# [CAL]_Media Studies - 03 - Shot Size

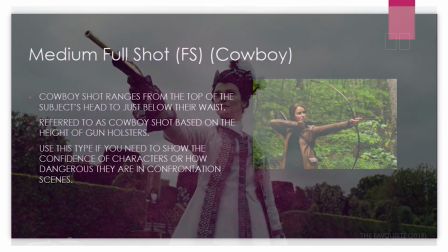[8:15]
This type is used when you want to show the confidence of a character, or to show how dangerous they are,
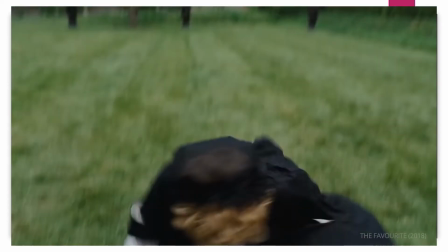[8:23]
especially when it comes to, we can say that the villains in the cowboy movies,
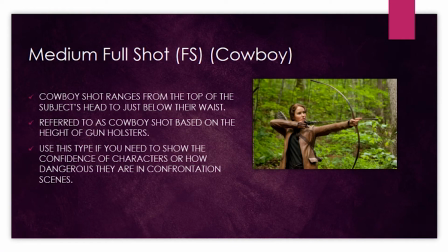[8:28]
and sometimes it's showing that they are trying to make some kind of, or when they are in confrontation scene.
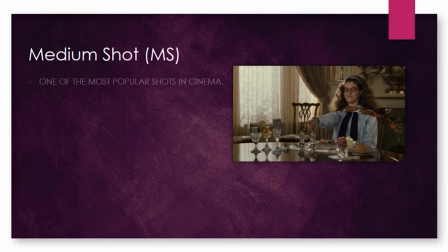[8:34]
The medium shot now, the pure medium shot, the MS, as you can see to the right of the slide, is an example for the medium shot. It's considered one of the popular shots. It's used, the majority of the movie shots, it should be consist of medium shots.
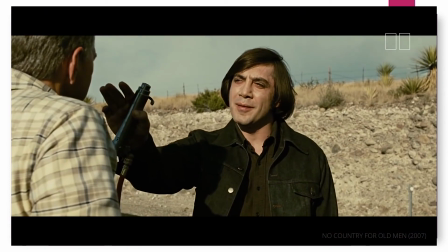[8:50]
Why it's popular? Because this kind of shot size, showing you the character, a character size in a similar way to the people that he's interacting with.
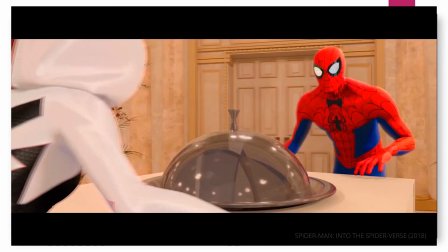[9:04]
So the scale of the character and the things that he's interacting with is in a real scale.
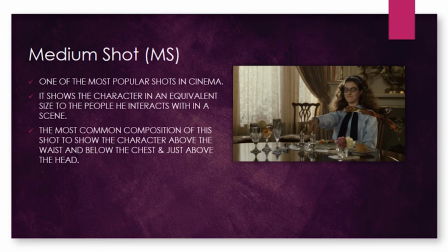[9:11]
Most common composition for this is to show the character about the waist, but still below the chest. As you can see, the lady sitting and the table is covering her, using the table to do that. And the head, as you can see, is appearing as a whole.
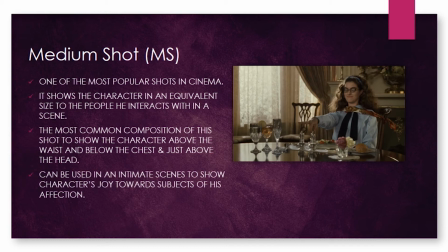[9:31]
It can be used to show the intimate feelings of the character while they're having joy towards certain subjects, as you can see, the food or the items on top of the table, to show some sort of affection.
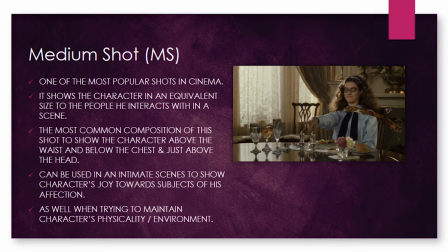[9:46]
That's the use of the MS. Also, it's used to maintain the character physicality and environment as well.
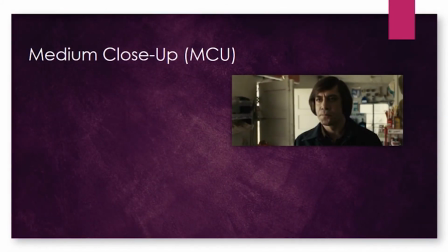[9:53]
Let's jump to the next type of camera shots, the close-up or the medium close-up MCU. The picture to the right is representing a scene from No Country for Old Men.
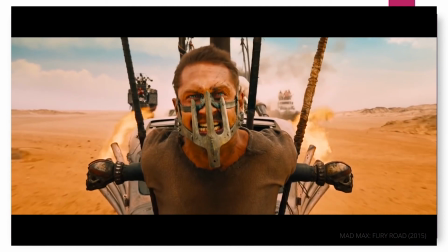[10:05]
The shot size is framing the subject from the mid-chest, okay, from the mid-chest, while keeping the head complete.
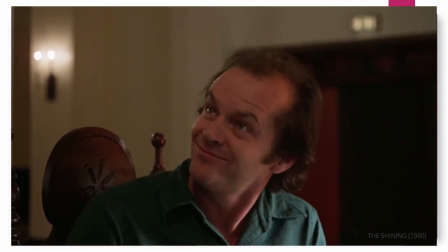[10:14]
This type of shot is trying to minimize the distraction from the character.
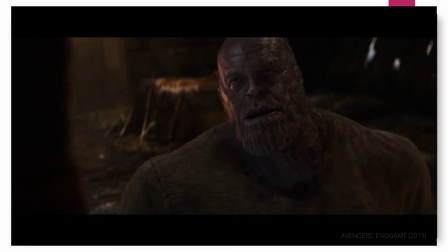[10:20]
The director is trying to use the shot so you can focus on the character to show more details or the story behind it.
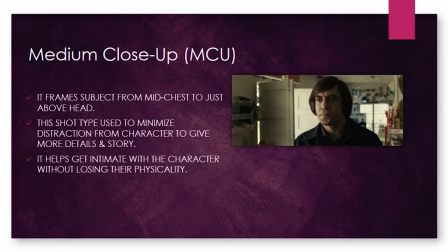[10:29]
It's also good to get the intimate of the character without losing their physicality.
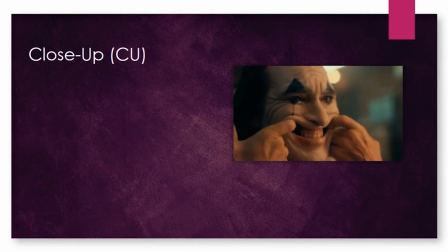[10:35]
The pure close-up or the CU. The Joker example here to the right is one of the ways of representing the close-up. The close-up is
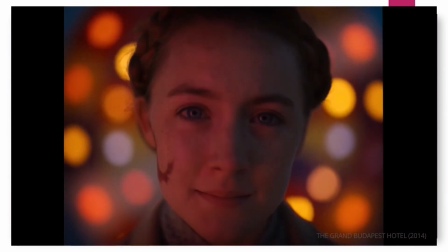[10:47]
main purpose is to highlight the change in emotions or in the psychology of the character in a movie.
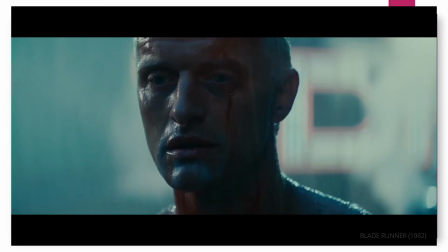[10:56]
Technically, the CU is arranged at the eye level.
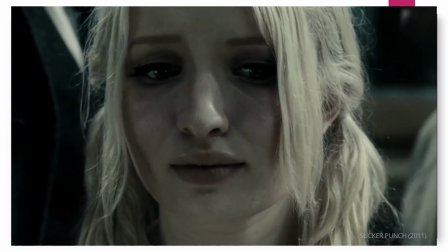[10:59]
Most of the time it's focusing using the eye level to arrange the shot composition
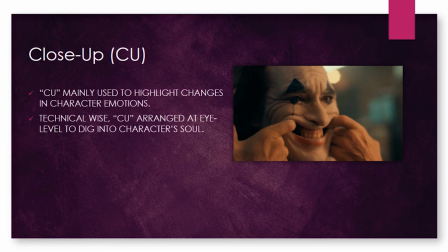[11:07]
for a certain reason, which is digging into the soul of the character, trying to dig into the emotions. In this shots, the feelings very clear,
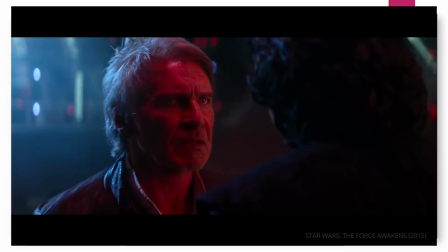[11:18]
and so this type is showing all the details about making decisions or an anxiety in a scene.
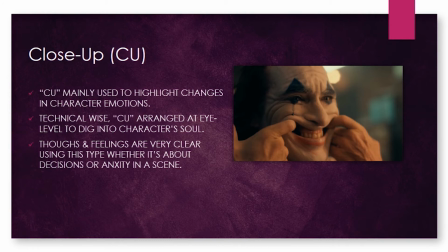[11:25]
So even making decisions or the characters in anxious about something, it's using the close-up to do that.
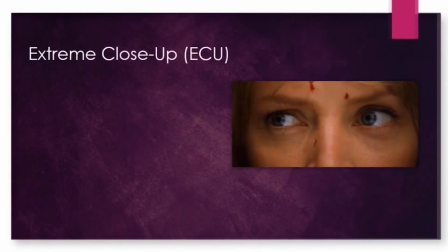[11:33]
Let's jump to another type of close-up, which is the extreme close-up, ECU.
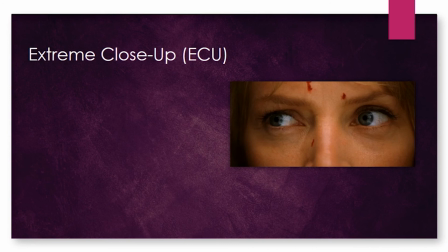[11:38]
As you can see here, Emma Thurman in the Kill Bill movie or Kill Bill 1 or 2, the camera is focusing on her eyes. This shot is used to show a specific area of the subject, which is the eyes.
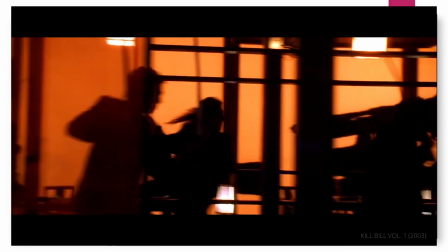[11:52]
But sometimes the director is using this ECU for showing other details like the nose or the lips.
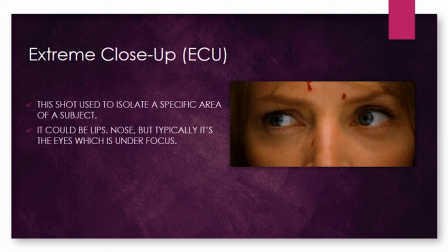[11:59]
So it's still considered as an extreme close-up, but with a different part of the body, which is taking us to another part.
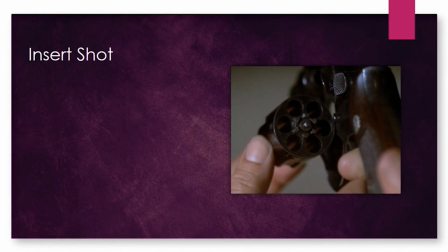[12:08]
Another type of close-ups is called the insert shot. The insert shot is sometimes the director wants to show you some detail.
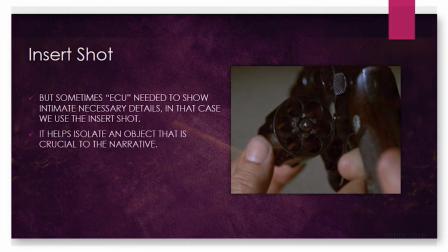[12:17]
This shot is helping you, as you can see, to isolate the object from the subject.